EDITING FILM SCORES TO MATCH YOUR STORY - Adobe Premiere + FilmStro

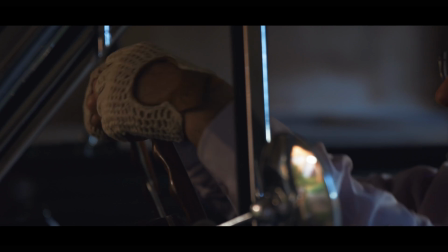Then after he enters the car and grips the steering wheel the music changes slightly again because we really want to dial in that sense of nostalgia that
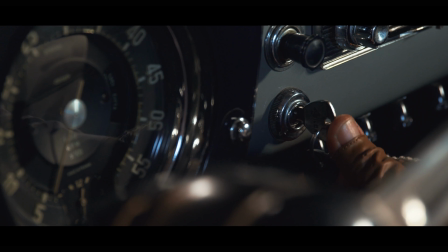that he might be feeling and then it rises again as soon as he turns on the ignition and the track goes to full power and yeah
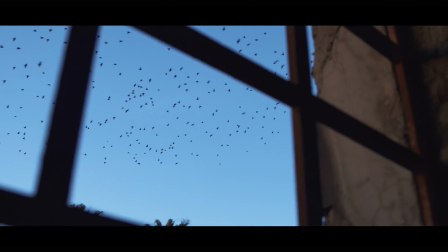that's the power slider goes all the way up and we hear the full orchestra of the track and it's kind of to
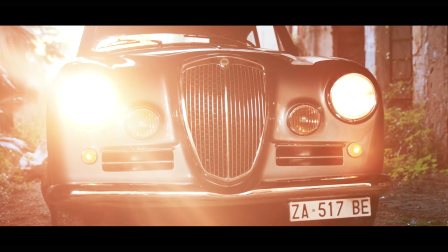match the revival of this car and the power that it contains and also the excitement that the man driving it has.
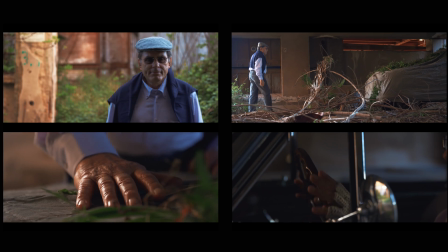So those are very different emotions timed in a sequence where they're very close to each other.
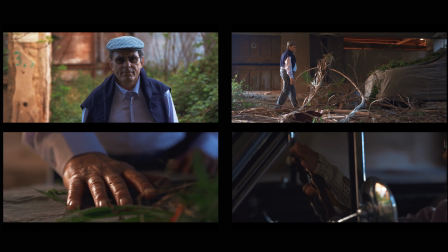You know doing that with a conventional royalty-free pre-made track can be really challenging. So now that you know what it does I actually want to jump into Premiere because they recently released a panel that works right inside of Premiere and then you can, you know,
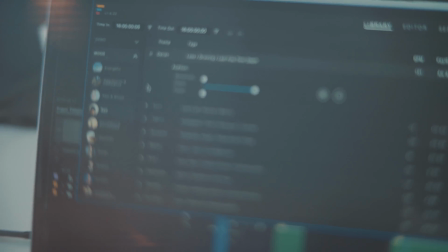never leave the program, do your music changes and then drag and drop them onto your timeline. So let's do exactly that.
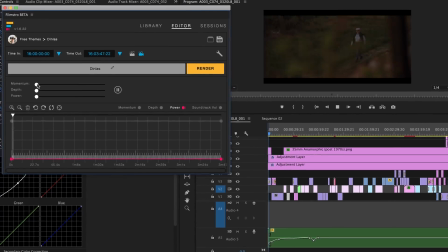Let's jump into Premiere. And I really want to show you how I kind of matched these moments with Filmstero into the timeline for the short timeless.